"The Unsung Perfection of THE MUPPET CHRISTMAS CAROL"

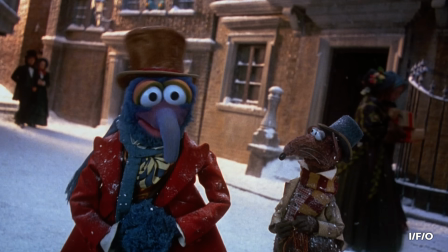[4:18]
In fact, the inclusion of Gonzo and Rizzo as a Greek chorus by which to communicate Dickens' expository narration
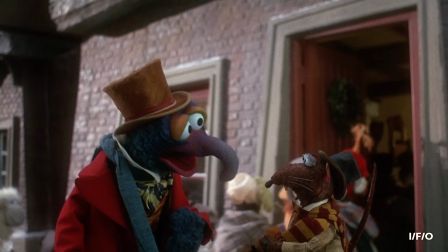[4:26]
is an ingenious stroke of economy and invention that almost no iteration of A Christmas Carol has learned from since.
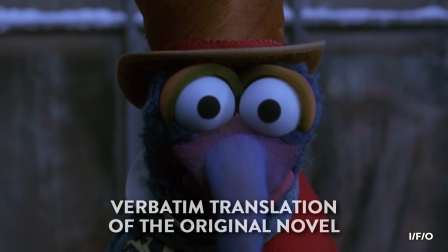[4:34] He was a tight-fisted hand at the grindstone, Scrooge.
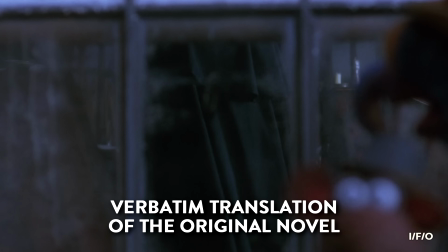[4:38] A squeezing, wrenching, grasping, clutching, covetous old sinner.
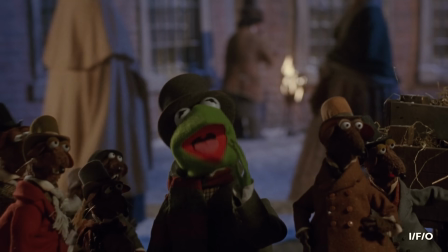[4:45]
Then there's the symbolic importance of the Muppets when applied to their role in the story.
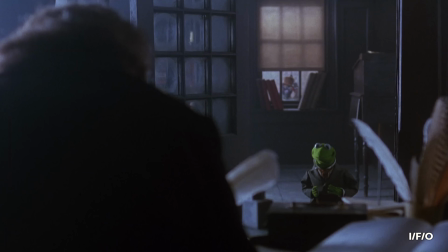[4:51]
From Scrooge's perspective, here amplified with a Henson lens,
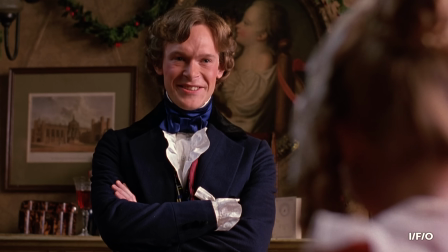[4:56]
almost everyone out with his immediate family is viewed as inhuman or less than.
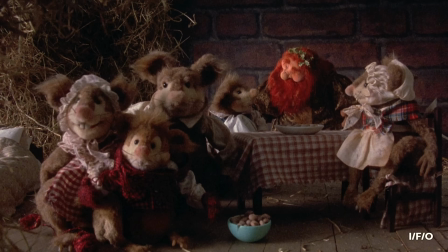[5:02]
He towers over this comparatively minuscule ensemble, and is able to send them scurrying with just an expressive barb.
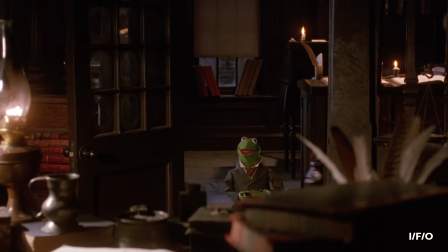[5:12] Will you stop that? Thank you, Mr. Scrooge.
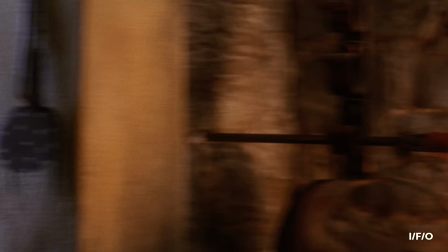[5:18]
To Scrooge, these are but toiling animals.
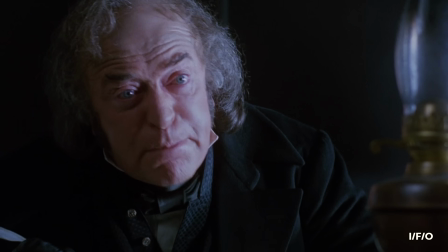[5:22]
Rats and frogs, who aren't worthy of emotional rapport or conscientious consideration.
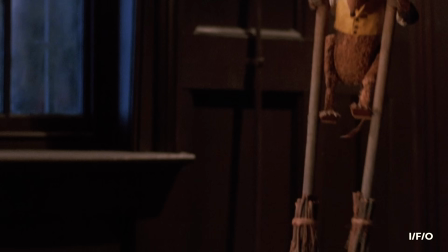[5:29]
Here, the proletariat are the downtrodden puppets of the bourgeois,
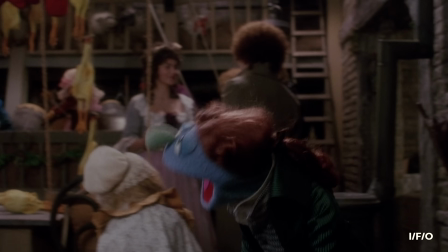[5:34]
marionettes of a system weighed in monetary gain rather than ethics.
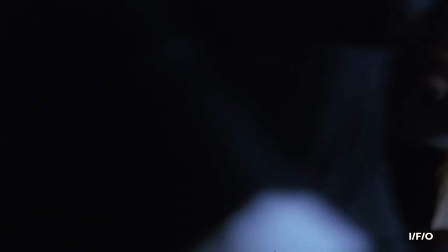[5:39] I mean, you can yell and scream and you're right, but it won't do no good because I'm the stone you can't squeeze blood from, and that's the truth!
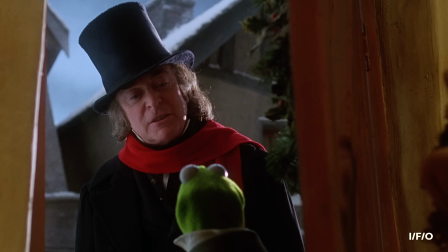[5:49]
Now, I'm not a pretentious enough jerk to imply that this reading was in any way the intention of the filmmakers.
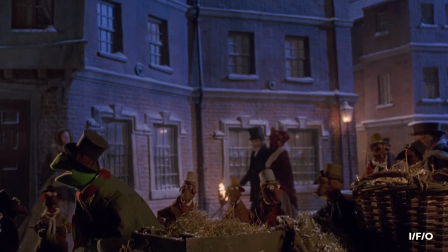[5:56]
They're Muppets because this is a Muppet movie.
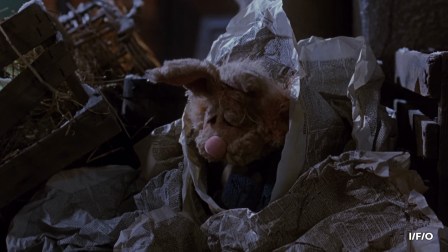[6:00]
However, their implementation does lend itself to a thought-provoking texture that goes beyond felt and fabric.
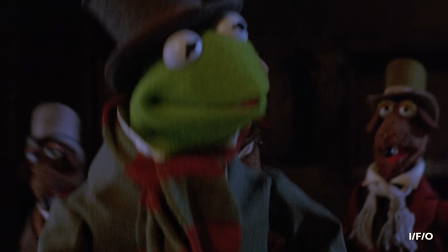[6:08]
I'm being absolutely serious when I say that Steve Whitmire's Kermit is a better Bob Cratchit than
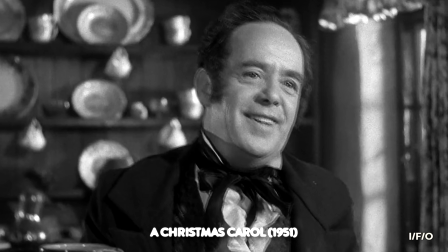[6:15]
any of the human attempts to embody and encapsulate his optimistic resolve in the face of crushing poverty.
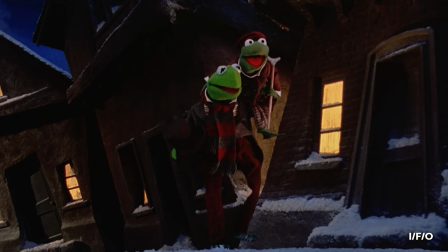[6:22] "'Tis the season to be jolly and joyous."
The same goes for Tiny Tim,
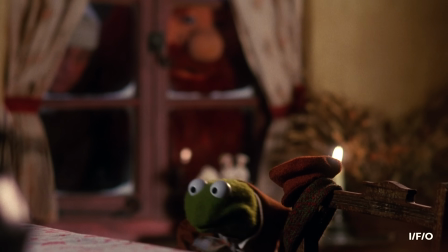[6:28]
rendered with such adorable glassy-eyed innocence that the weight of his
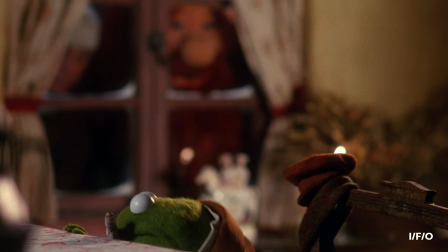[6:33]
existence is only amplified by his diminutive froglet frame.
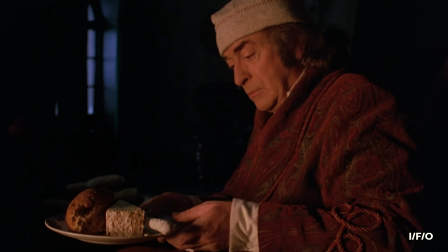[6:38]
None of which would work if it weren't for Michael Caine playing it completely straight as Scrooge.
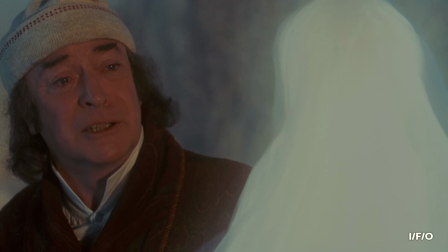[6:46] "Why do you delight in torturing me?"
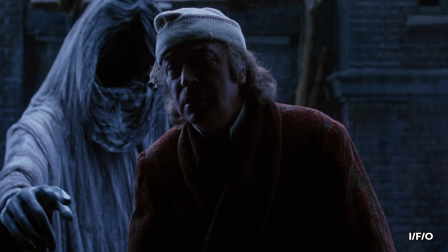[6:49]
Potentially one of the best performances of his enviable career, Caine said when he first stepped into the role,
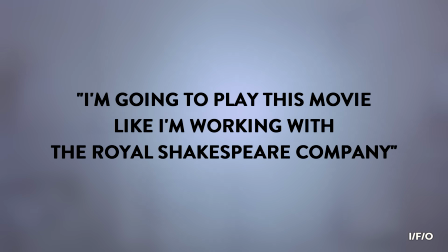[6:56]
"I'm going to play this movie like I'm working with the Royal Shakespeare Company."
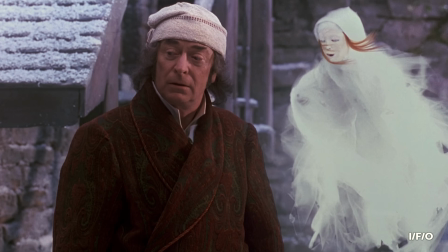[7:01]
And it's with that gravitas and aplomb that he sells every unblinking Muppet and anthropomorphic object.
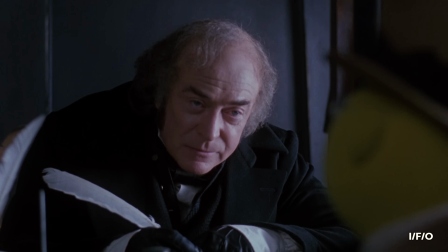[7:08]
It's a feat of acting that emphasizes not only the ferocious spirit of this crooked old man,
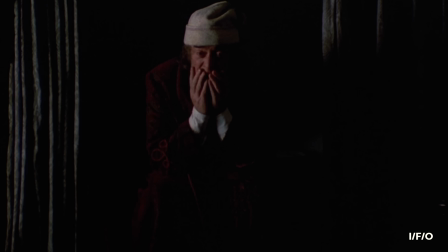[7:15]
but the looming fear that pulses through him each time the bell tolls.
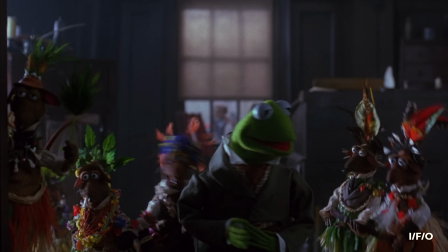[7:23]
That's because, for all the screwball silliness filling out the margins,
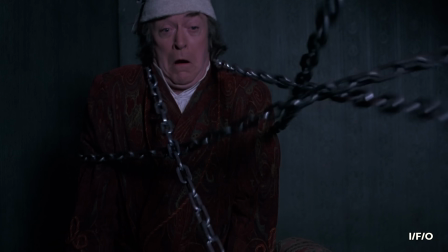[7:27]
The Muppet Christmas Carol is effectively Gothic Horror 101.
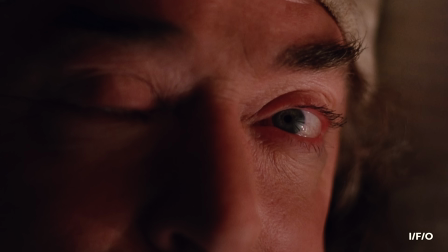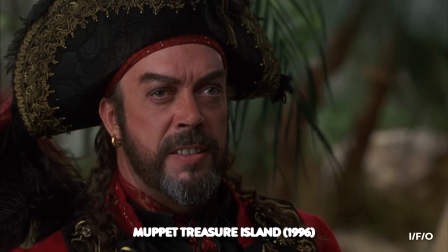[7:40]
Our introduction to Scrooge isn't with a Tim Curry swagger or Miss Piggy's confident strut.
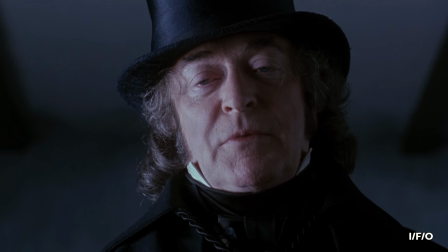[7:47]
Low-angled shots emphasize his monstrous visage,
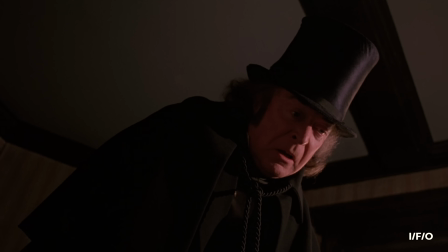[7:51]
while the frame's canted lean offers an insight into the twisted way in which he views the world.
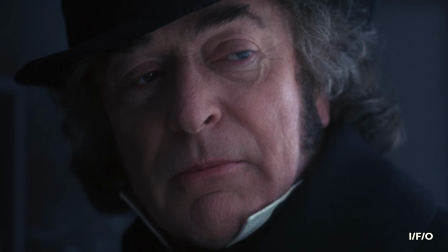[7:58] Humbug.
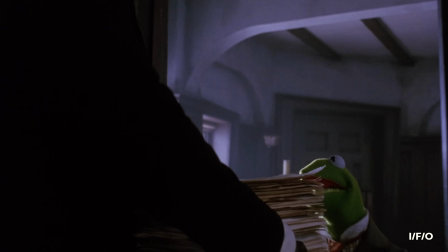[8:01]
Naturalistic lighting and muted palettes offset the rainbow coalition of characters hopping around the poverty-stricken streets of London.
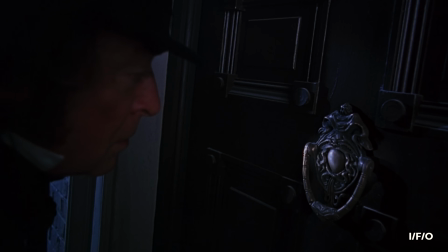[8:09]
Once the sun begins to set on Christmas Eve, visions of warping door knockers and threatening apparitions drive home that,
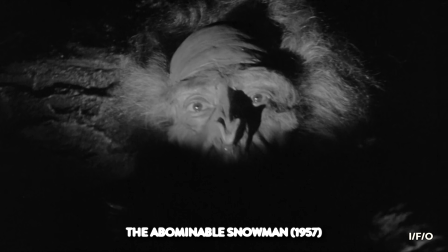[8:17]
while we're not exactly in Hammer Horror territory, you can certainly see it from here.